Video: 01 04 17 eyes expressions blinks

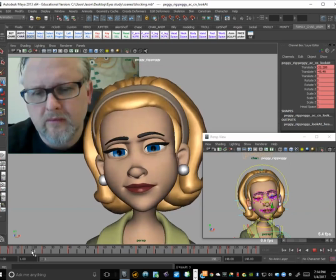So we need to find like that next pose, right? The next pose before we look up here. So we need to find like the moving hold, right? So we're in here, and then it starts to move up into that pose.
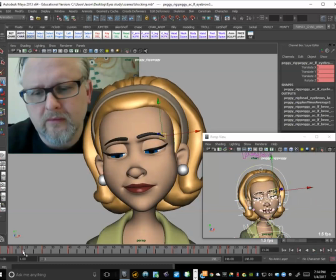So round 19. Okay, so I'm going to copy 13 to 19, okay, to create that window of time. So it's going to boom, hit down to there, and then we need to move back.
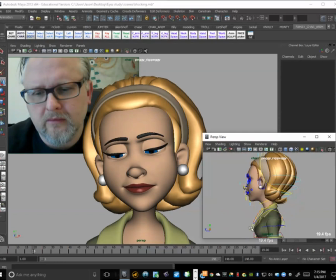Again, sort of moving back in the same direction that we came into that pose in, right? So boom, and then I'm going to just move back slightly. Okay. And then for the head,
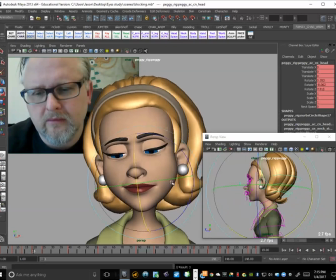It's just coming down and then a slight tilt in Z, right? Just a very, very slight tilt in Z. I don't want to make it too swimmy, but we want to see that, we want to feel that change of direction before we change up to here, right?
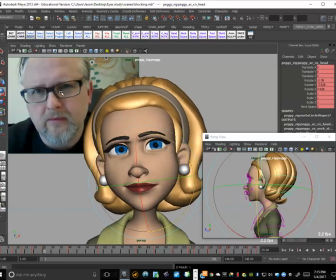So it's almost like we're going slightly opposite, and then we're changing direction nicely here to break that up. So it's not going to feel too swimmy. Okay.
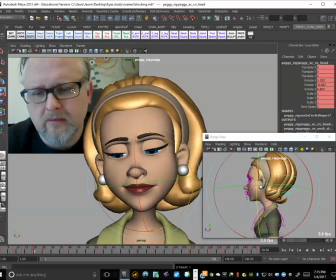Okay, good. And then for the lids, we could,
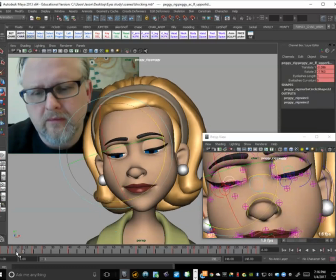it's going to open up, right, from here, 8 to here. So let's see how many frames are closed. So I probably want to go ahead and like copy.
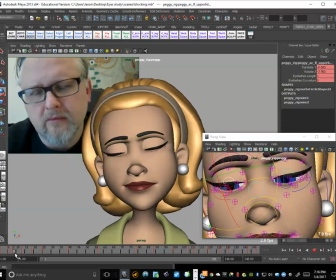Actually, I'm just kind of looking at these poses here. That feels pretty right on, actually, like as far as like the timing goes. Well, let's try to get like this timing just to be a little sharper.
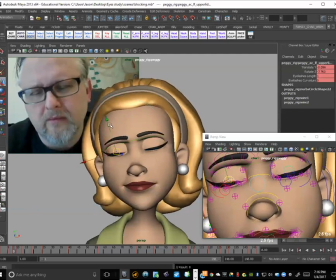So it's going to be a little bit more favored to the bottom on 9. Okay, so like right here, just favor that to the bottom for the top lids.
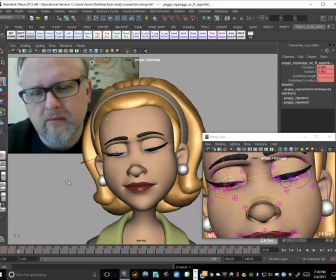And then we're going to come up a little faster right here. That's good. Here, that's good. We might just open a little slightly faster.
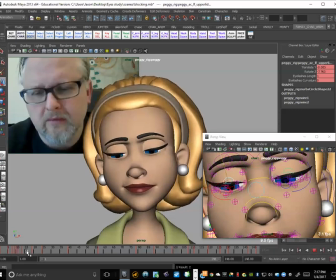Okay, and then we have like that little slow out, little cushion right there. Okay. Okay, now we need to get this blink in here, right? So again, 2 frames, boom, to there.
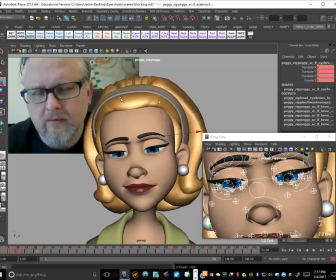Okay, so just do a select all and set a key. I just taken what the computer is giving me here because I want to use some of that. I want to use like some of the in-between that they actually have right there. Okay. So we'll allow that to drift up, and then we'll bring these blinks down over 2 frames.
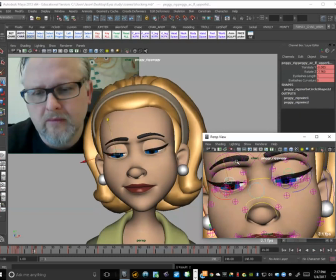So it hits down.
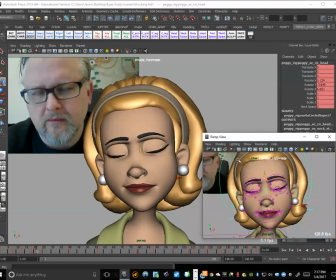And then I'm just going to tilt the head down a little bit, just so it has a little bit more force as well. So it's here, and then we're kind of sort of like anticipating it. So I'm just going to bring it forward slightly down.
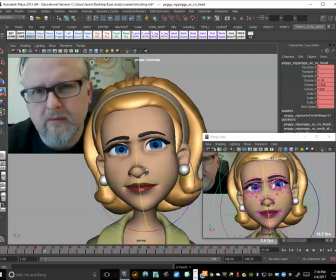So we have that tiny bit of an arc coming up to here. Okay, scrub through there. Good.
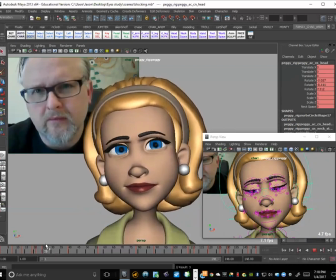Okay, so we need to find like that window of time in here where we get the eyes widening before they come into that squint, right? So let's try and find that pose.